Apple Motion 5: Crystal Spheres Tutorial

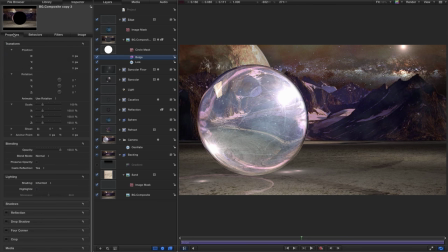Then we want to come to the blend mode, the properties, blend mode, and let's set that to screen.
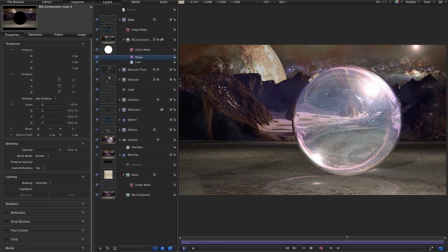And what that's done is just given us a little bit of a sense of the thickness of the walls of the sphere, because obviously it's a inside is just air, but the outside is glass.
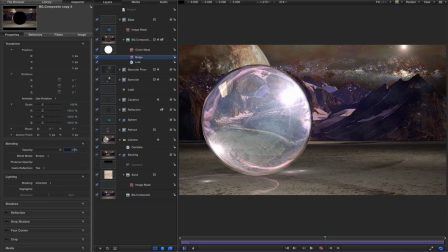Let's maybe reduce the opacity down to about 90% just to soften off that effect. If I turn that on and off, you can see how that's again helped with that 3D feel. Right, let's close that group on down. Let's close down backing as well. We don't need to be seeing that at this point.
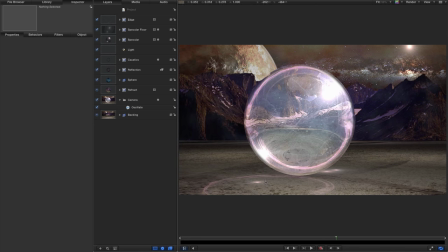And the final stage of our construction is to add some shadow detail so that this looks as though it's sitting on the floor a bit more convincingly.
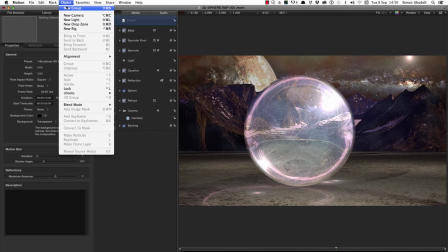So then we're going to come to Object New Group, and we'll call this New Group Shadow.
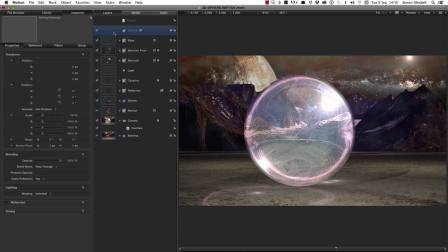And let's move it down behind everything, just above the backing. Okay, let's turn off the camera just so we can be in the center.
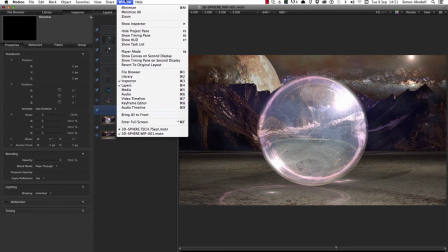Let's come down and select the circle tool, come to Window Show HUD, click on the fill color,
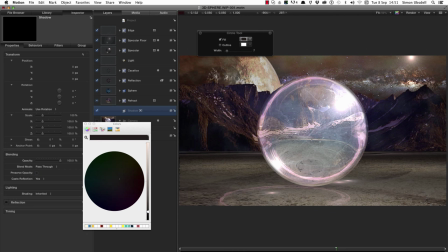click on the eyeglass, and let's select a dark color off that foreground, the darkest color off this floor here.
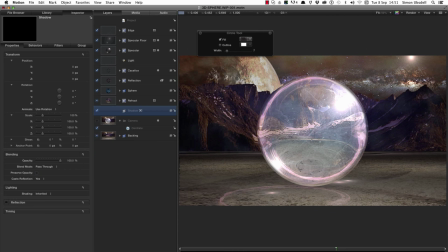And now let's hold down the Shift and Alt key.
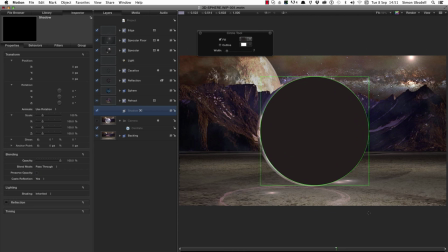Let's drag out a circle just the same size as our sphere.
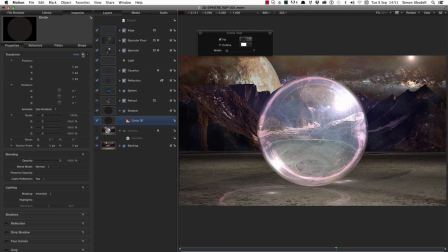And we'll come over to the transform and reset that. Don't forget, this is behind everything, which is why it's disappeared. What we're going to do is come to the Shape tab, and we're going to set a feather of minus 385.
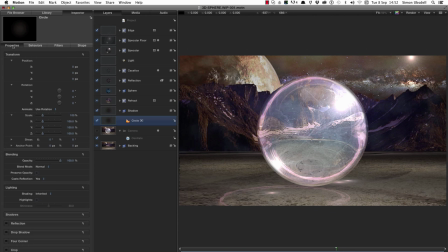Then we're going to come to its properties, set a Y position of minus 399, and an X rotation of 90. And you'll see that that's popped that down there at the base of the sphere.
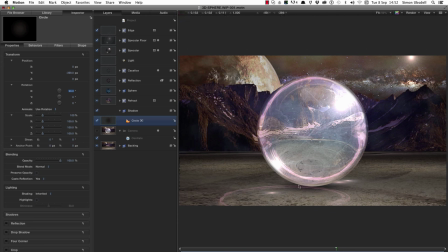And that's creating that occlusion effect of it just touching the floor. We could increase that if we wanted by duplicating this, so right click, duplicate,
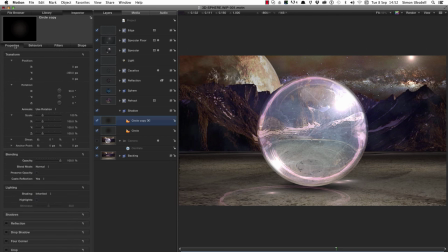and that just slightly darkens it down, and come to the properties and reduce the scale down to 50%. Just added a little bit more darkness there. Let's now also duplicate that bottom circle, right click,
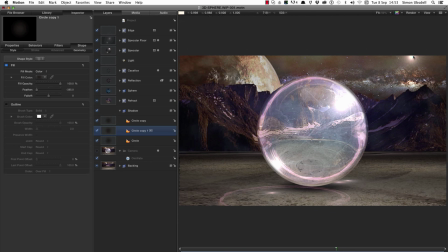duplicate, because what we want is to have a shadow that's been cast by the sun here and is stretching out towards us. So let's call this shadow floor. I want to come to its properties. I want to increase the Y scale to 250.
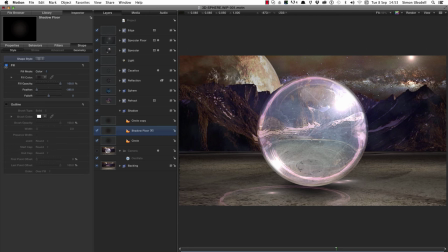Come back to the shape tab, style, and here where it says fill mode, I want to select gradient. And then let's open up the gradient editor. Let's just set the start and end points for the gradient.
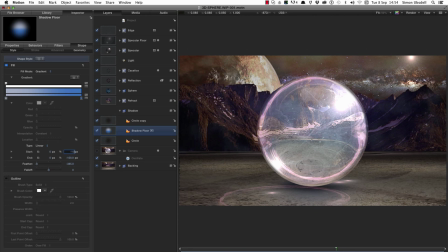So the Y start is going to be minus 10, and the Y end is going to be minus 385. And let's set the feather to minus 70. Now we need to adjust these colors, obviously. Let's remove the left-hand color. Let's click on the right-hand color.
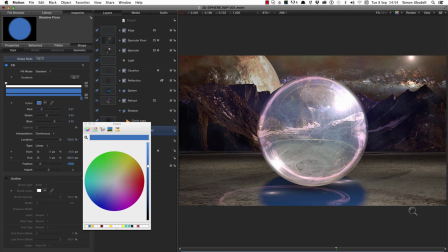Again, let's click on the color swatch, and let's pick our dark color off the floor, like that.
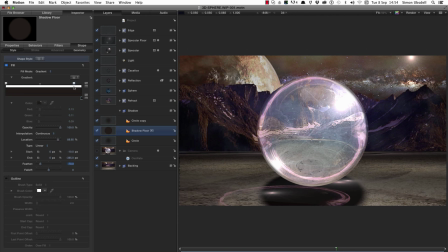Let's set a new opacity tab and move it all the way to the right. Let's click on the left-hand opacity tab. I want an opacity of 50%. Then I want to click on the right-hand opacity tab and set the value to 25%.
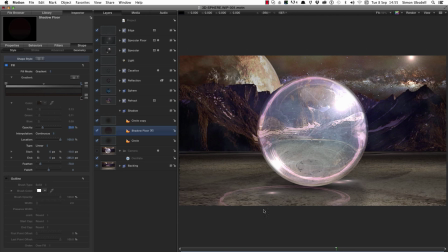And that's going to create a bit of a fade-off of that shadow.